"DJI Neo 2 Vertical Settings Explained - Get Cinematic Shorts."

So if you're serious about leveling up your vertical content, well then the controller is 100% worth the investment. Now, quickly moving on to the FPV secret, vertical filming with a set of FPV goggles. Now this is where things get really interesting, and honestly, it's my favorite way to shoot vertical content with the Neo 2,
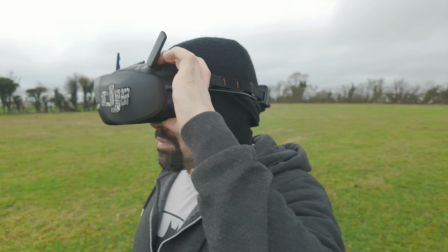using the DJI Goggles 3 or the DJI Goggles N3. But here's the thing though, there's no vertical mode available in the goggles. You can't just rotate the camera orientation like you can on the app. So this confuses a lot of people, but there's a professional workaround, and it's actually how many top tier FPV creators are producing their vertical content.
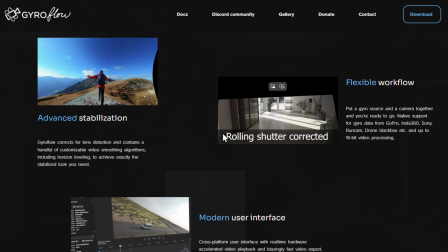And it's called reframing your footage using Gyroflow. Gyroflow is an app that stabilizes all your footage,
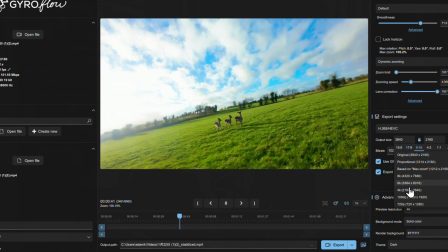but you can also shorten the aspect ratio of any footage put through this system without losing any quality. Let me walk you through this. Step 1, we want to record in the highest resolution possible. Now we want to always record in 4K or higher with stabilization off and turn your field of view to wide. This gives you room to crop vertically later without losing quality. And then we want to set our aspect ratio to 4:3.
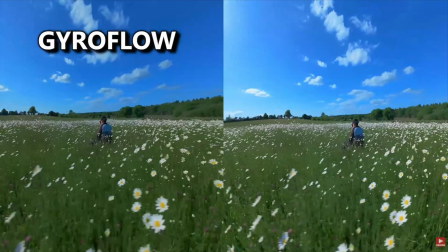Now I say this because it's a lot easier for Gyroflow to convert that into 16:9 or into vertical footage. Now we want to import your footage to Gyroflow.
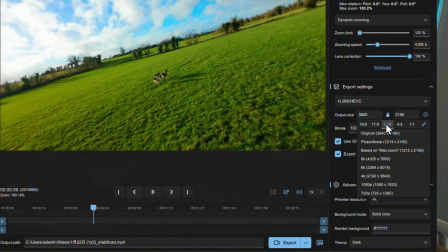So inside Gyroflow, we want to go to this menu and we want to select 9:16, vertical aspect ratio. You can reposition the frame to perfectly fit your vertical viewing. You have complete control over where your frame sits. And that's it, you're done. Now you can export your clean, stabilized vertical footage, ready for TikTok, Instagram Reels, YouTube Shorts, the whole lineup. Now here's why this method is actually unbeatable. When you fly with the goggles, you get full manual control over your flight.
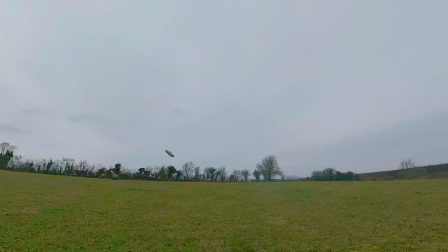The Neo 2 becomes way more dynamic and you can pull off moves that just aren't possible with the phone or any RC controller.
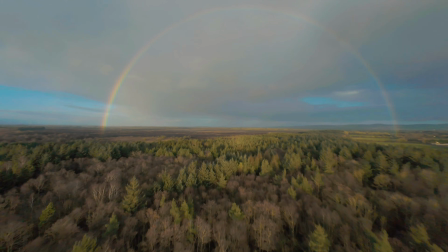The footage is sharper, the movements are more cinematic, and you have complete creative freedom. But you need Gyroflow to pull it all off. Yes, it's an extra step, and yes, it is worth it, absolutely.
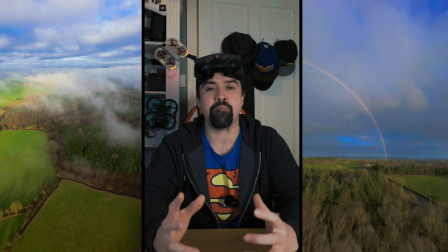So if you want the highest quality vertical content with the most dynamic flying style, well then this is the way to go. Now the money shots for vertical. Let's talk about the shots that absolutely kill in vertical format. And these ones are the ones I'm always going back to because they actually work.
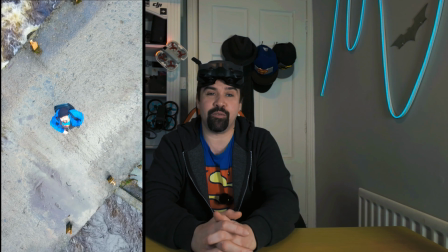Firstly, reveal shots. Start low or behind something, then rise up to reveal the valley or a mountain range.
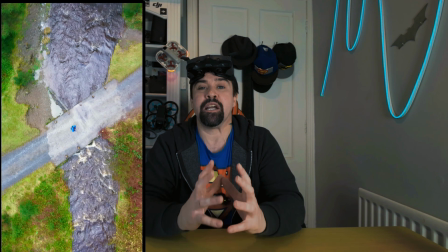Vertical format makes this feel epic. The viewer's eye naturally moves up the frame and it creates this sense of scale that's hard to beat. And using this with follow shots, following yourself or a subject through the environment is super engaging.
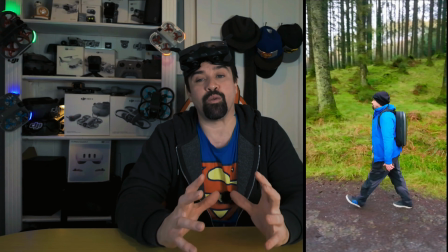People connect with movement, and follow shots in vertical keep them locked in.
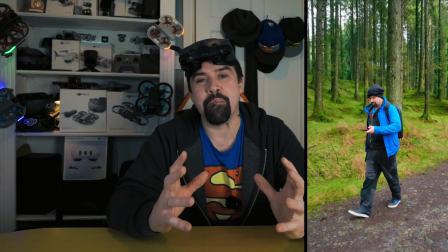But for major impact, drop the drone low, have it pull back far so we get reveals of larger structures in the frame.
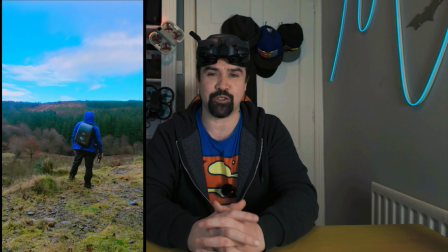Now speaking of pullbacks, we want to start tight on the subject. Then we want to pull back to show the bigger scene.
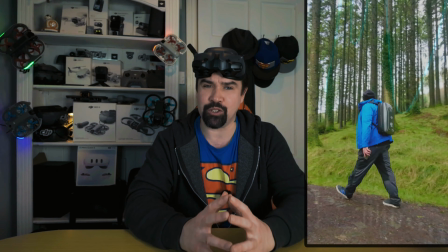Now this works beautifully in vertical because you can show height and context in one smooth motion.
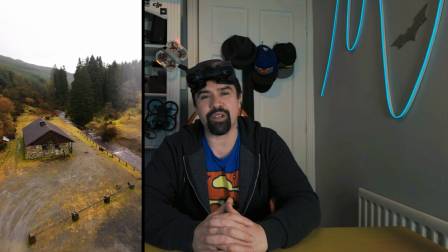Vertical is also great for orbital shots too. Circling around a point of interest, the vertical frame keeps the focus tight and cinematic. Now it's simple, but it always looks good. And if you're flying FPV with the goggles, well then dive shots are big.
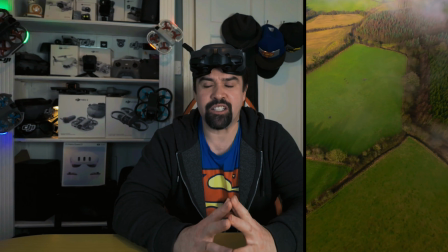Starting high and diving down towards a subject, the vertical frame makes them feel way more dramatic.
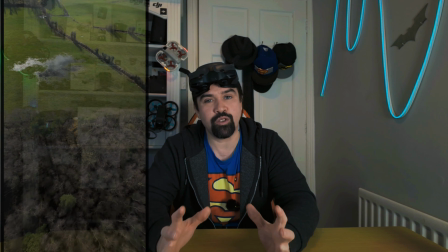Also proximity weaves, flying close to trees or rocks while moving forward in vertical,
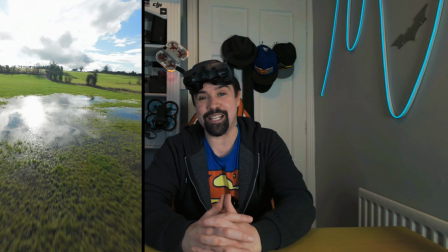create a really immersive POV experience. These aren't just shots, they're storytelling tools, and in vertical they just hit different.